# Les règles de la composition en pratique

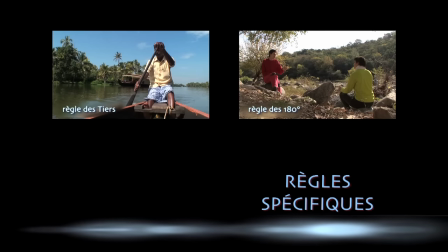[4:49]
Autre règle spécifique, celle des 180 degrés. C'est une règle très connue mais pas toujours bien respectée.
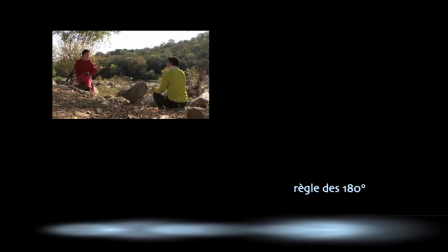[4:56]
Cette règle est la suivante. Lorsque deux personnes se font face et qu'elles sont filmées selon une logique de champ contre champ,
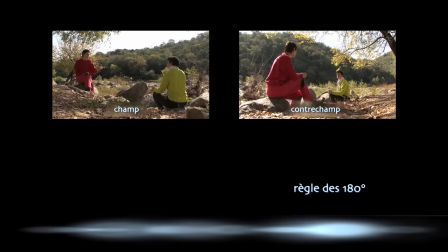[5:04]
la caméra doit toujours rester du même côté d'une ligne imaginaire qui traverse ces personnes. Autrement dit, la caméra ne doit jamais franchir la ligne des 180 degrés. Sinon, le spectateur perd tout bonnement ses repères dans l'espace.
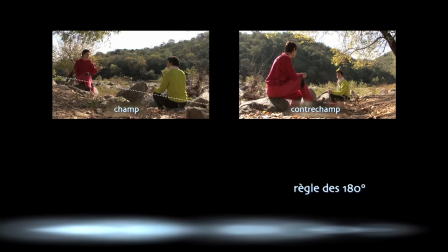[5:18]
Regardez bien les quatre séquences qui suivent. Elles respectent toute la règle des 180 degrés.
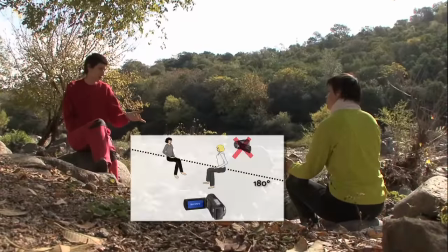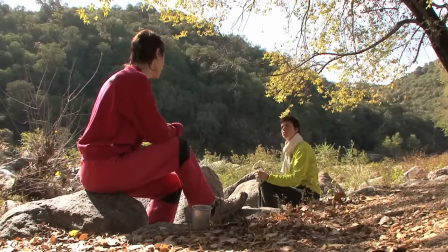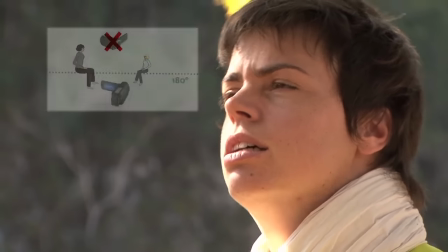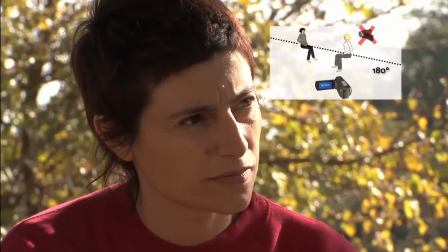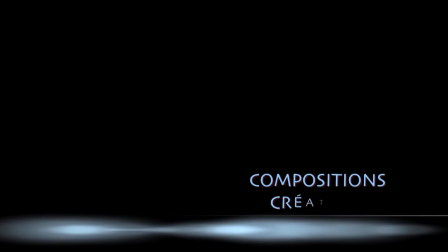[6:00]
Poursuivons par un certain nombre de compositions créatives que voici.
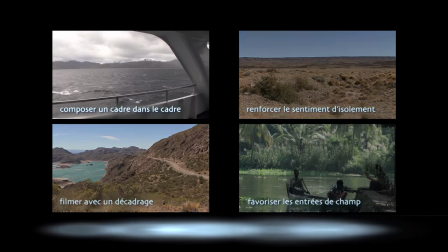[6:08]
Parmi elles, on trouve le cadre dans le cadre.
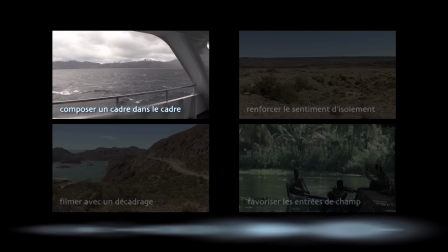[6:11]
L'idée est que le décor peut intégrer une forme de cadre, générant ainsi des compositions harmonieuses ou audacieuses.
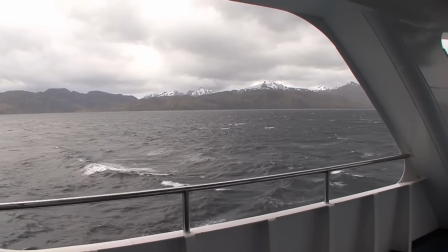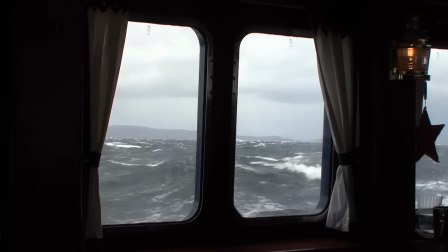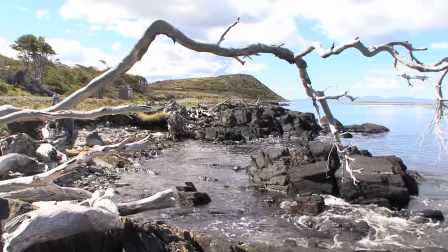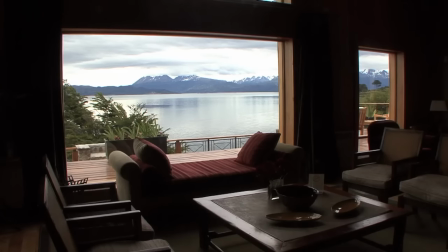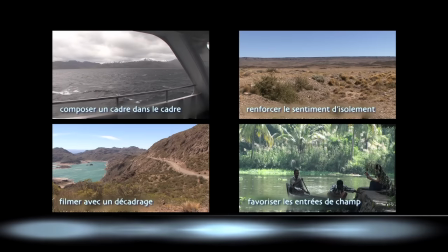[6:44]
Une autre approche créative possible est de chercher à renforcer le sentiment d'isolement.
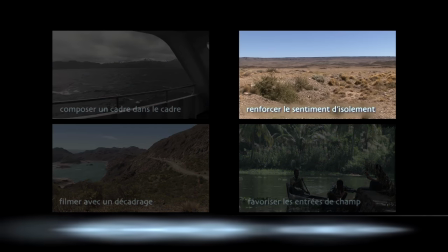[6:49]
En voici quelques exemples.
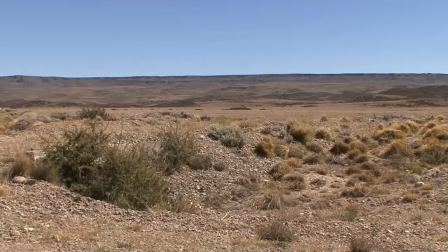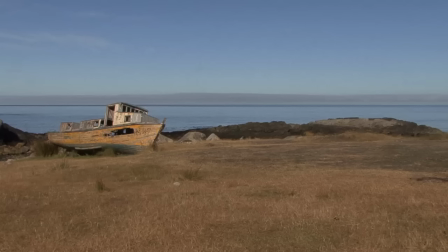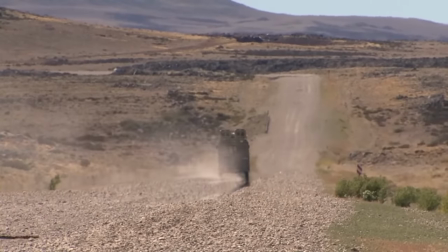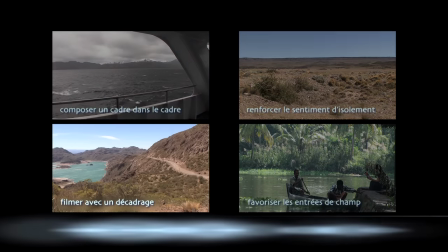[7:13]
On peut tenter également de décadrer le sujet principal, ici une voiture sur une route de montagne.
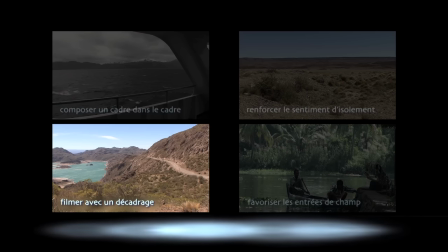[7:20]
Le décadrage consiste à positionner son sujet au bord du cadre,
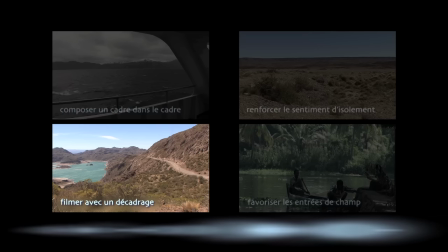[7:25]
tout en laissant au spectateur découvrir le reste du lieu qui occupe la majeure partie du cadre.
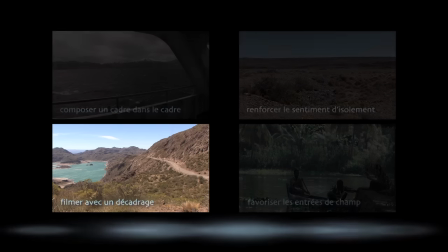[7:30]
Voici un premier exemple.
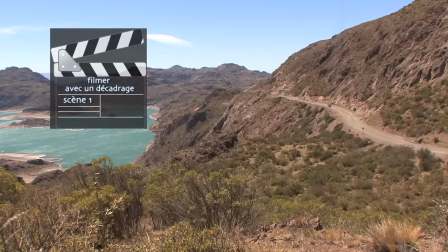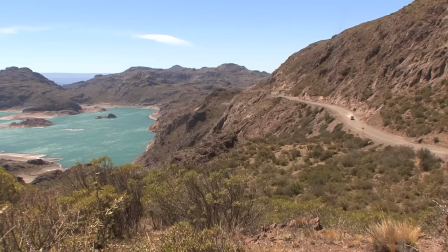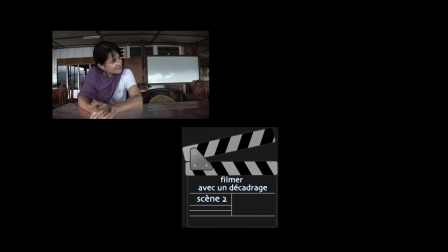[7:49]
Dans ce deuxième exemple, dont le sujet n'est plus un paysage mais une personne, on peut décadrer de façon conventionnelle, c'est-à-dire en veillant à ce que le regard de la personne se dirige vers la zone du cadre où il y a le plus d'espace.
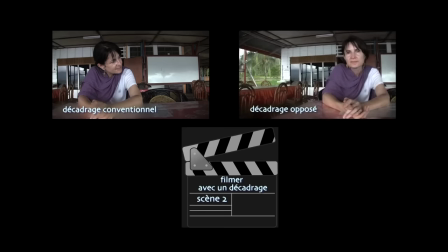[8:03]
Mais on peut aussi décadrer en opposition, c'est-à-dire sans que la personne ne regarde spécialement dans la direction où il y a le plus d'espace.
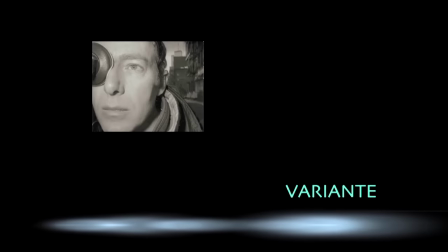[8:15]
Certains réalisateurs comme Nicholas Barker, pour son documentaire Unmade Bets, exploitent à plusieurs reprises de tels décadrages.
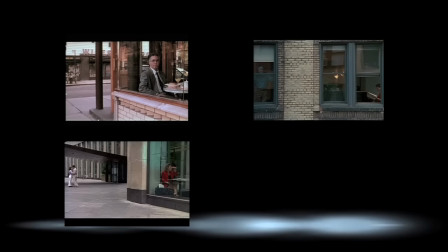[8:23]
Vous découvrez ici quelques exemples parmi les plus significatifs extraits de son film.
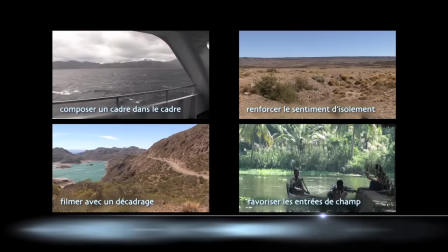[8:31]
Enfin, on peut favoriser ce qu'on appelle les entrées de champ,
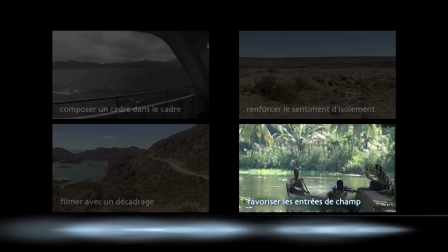[8:35]
un procédé qui consiste à attendre qu'un élément mobile surgisse d'un côté ou de l'autre du cadre, comme s'il entrait dans le champ. L'effet peut être d'autant plus réussi au téléobjectif, il faut juste prendre soin d'être calé sur trépied.